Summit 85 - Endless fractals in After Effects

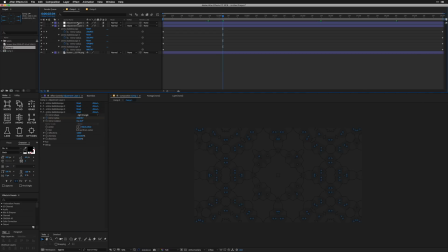8:14 And three adjustment layers of all those effects might not have been the right choice, but fair warning, that's going to take a little bit more time to render, so that's why I didn't do it. But it's also still a fun technique. So I'm going to turn back on this comp here, make sure I get this proxy enabled red alert, and I'm going to go back to comp 2 so I can scrub this in real time.
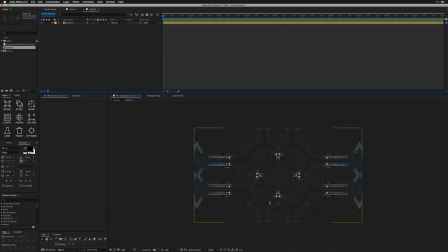8:31 And we can actually play around with making this look a little bit better and not just like some weird screenshot, which is totally what it is. So I'm going to create adjustment layer here. I'm going to grab a curves effect using the effects console just by quickly typing it up. And what I want to do is just maximize the contrast so we can do more with these colors,
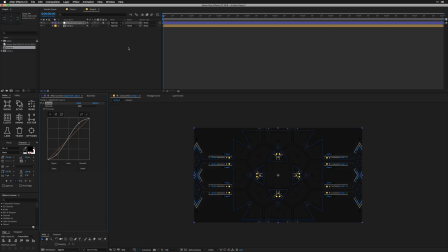8:47 like just slightly tweak the blacks, slightly tweak the whites, and we're going to be good here. I'm going to do another adjustment layer, and what we're going to do here is grab a CC toner. I like to do this just to get some really crazy colors.
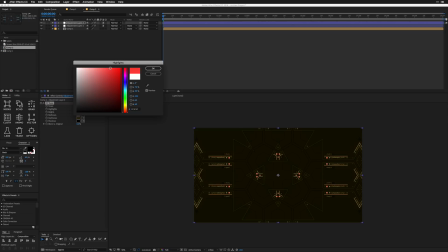8:59 I'm going to go with the pen tone just because we have a couple different colors in this whole animation, and actually what I like to do is almost invert the highlights and the shadows.
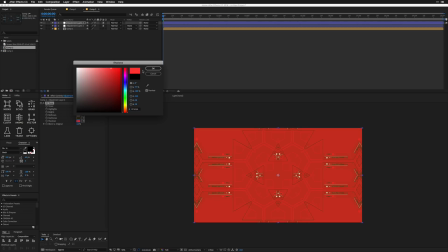9:08 I feel like you'd normally wind up with some kind of cool effects, so I'm going to go with a red for the highlights, which I guess are going to be the darker portions. I'm going to go with like kind of a deep blue. For the brights, I'll also set it to like a darker blue or maybe somewhere in between.
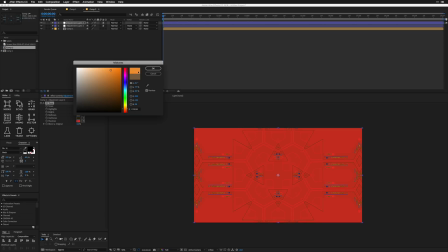9:22 Not really even paying attention to this portion. I just want to find some colors that I think add some more visual contrast.
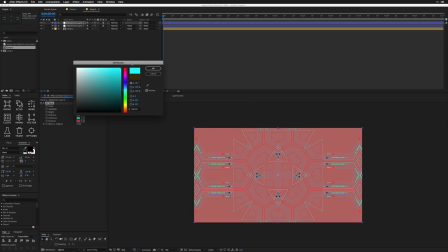9:30 And we want to wind up with something that looks weird. We're making these abstract fractals that are kind of endless, so we just want really punchy colors, and we're going to mess around with them more.
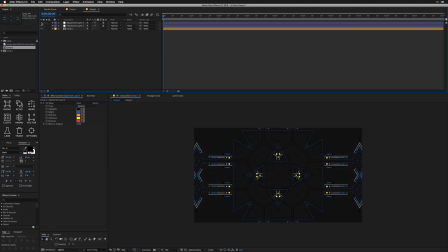9:39 So I like what's happened with this adjustment layer. If I turn it on and off, you can see we took like a screenshot,
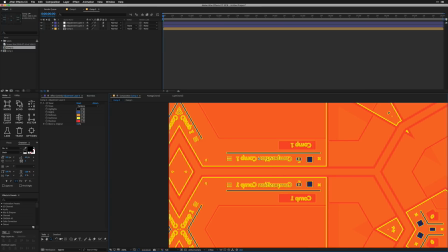9:44 and we're already starting to lose some of the legibility of these different texts, which is great because that's what we want to do.
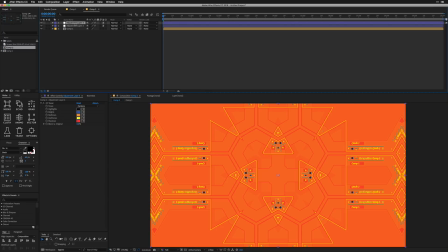9:51 So once you have some colors you like, actually another little tip is if you hold shift and press the plus or minus buttons,
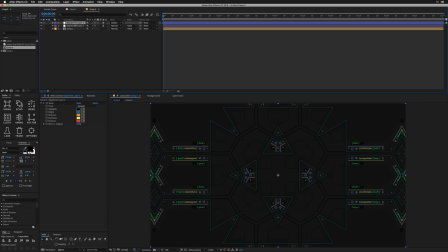9:58 you can actually toggle through your multiply modes, or your modes I should say. And if you find a color scheme you like,
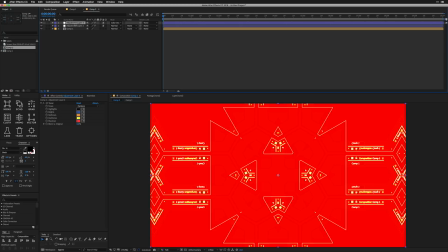10:03 I always find that it's good to kind of see how that same color scheme could affect your scene just by switching to a different mode. Maybe it could be something subtle, maybe it could be something more aggressive like this linear light. We're again just trying to kill off whatever screenshot elements make it like you can read comp one, and we just want to get these punchy colors.
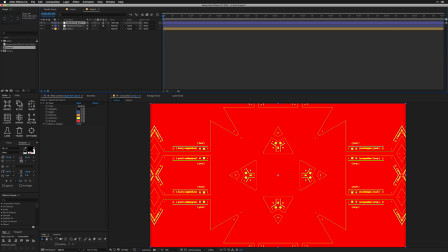10:24 I might even stick with this bright red. You can always duplicate this adjustment layer again and toggle through your modes.
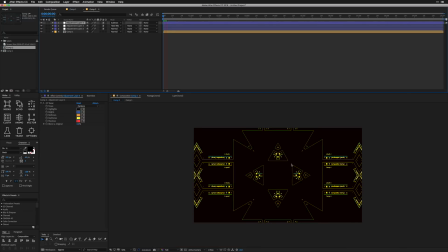10:30 Again, maybe I want to go with this kind of Knight Rider look or whatever it is, and that's actually looking kind of cool. I kind of dig how it
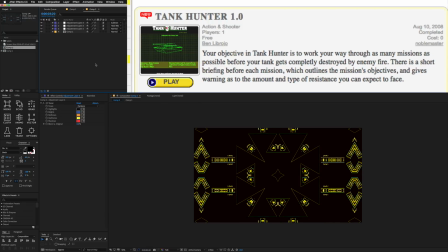10:41 reminds me of this old game called like Tank Hunter or something like that. I don't know if anyone knows that, but yeah, that style is kind of interesting.
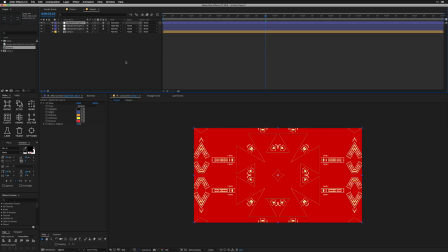10:48 Actually, I'll go with this red. Yeah, maybe I don't want that. I don't know. It's again, this whole, I wish this tutorial had a little bit better direction, but it's all like what ends up looking good or what you want to go with.
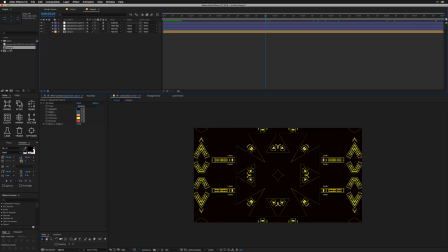11:01 So I'm going to stick with this subtraction. And for the second comp, I'm actually going to create a new proxy.
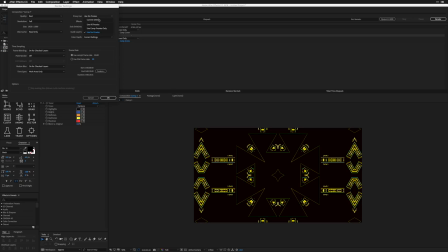11:05 But one thing that's going to be different here is in your render settings, you want to go to your proxy use and say use all proxies so we don't have to render our base scene. And we're also going to take that same like comp one movie file and basically re-render over that into comp two.
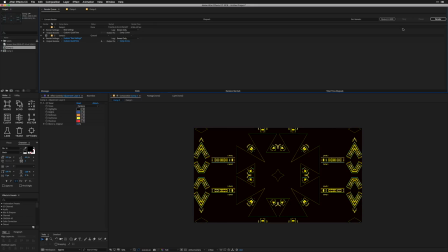11:21 So we're going to get even more of these little like dancing kind of dissolve look. And we're going to run a render and it's going to be way, way quicker just like this. And we're going to be able to preview it. So as this is kind of playing, I might even be able to talk. Hopefully it's going to render really quick.
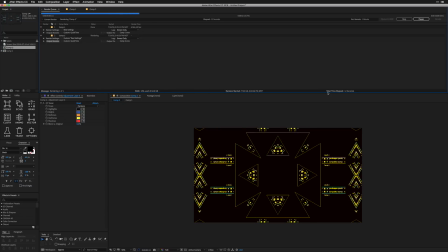11:36 But as you can see here, just in this quick preview, we're starting to get some cool fractal looks, our multiply modes kind of affecting our colors. And as elements come up, the colors are kind of changing. And we're going to be able to use that for glows and a couple other different colors to
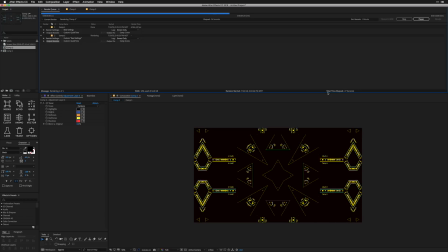11:52 make this look like a much more vibrant scene with a lot more going on instead of just this fractal that's moving apart. I think it's really important to have some cool colors involved in your render as well. I feel like that always makes things just look more poppy and interesting, and just toggling through your modes, you can get a lot of cool effects.
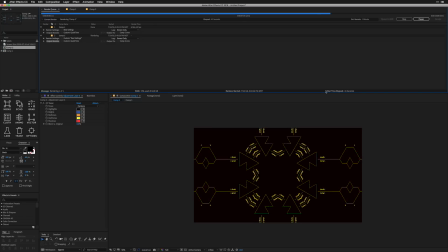12:08 So just a couple more seconds here. We're going to have our proxy in comp 2. We're going to take our comp 2, drop it into another comp, play around with some more adjustments layers, and then I'll show you the depth of field thing with the camera, and we're going to be good for creating After Effects fractals.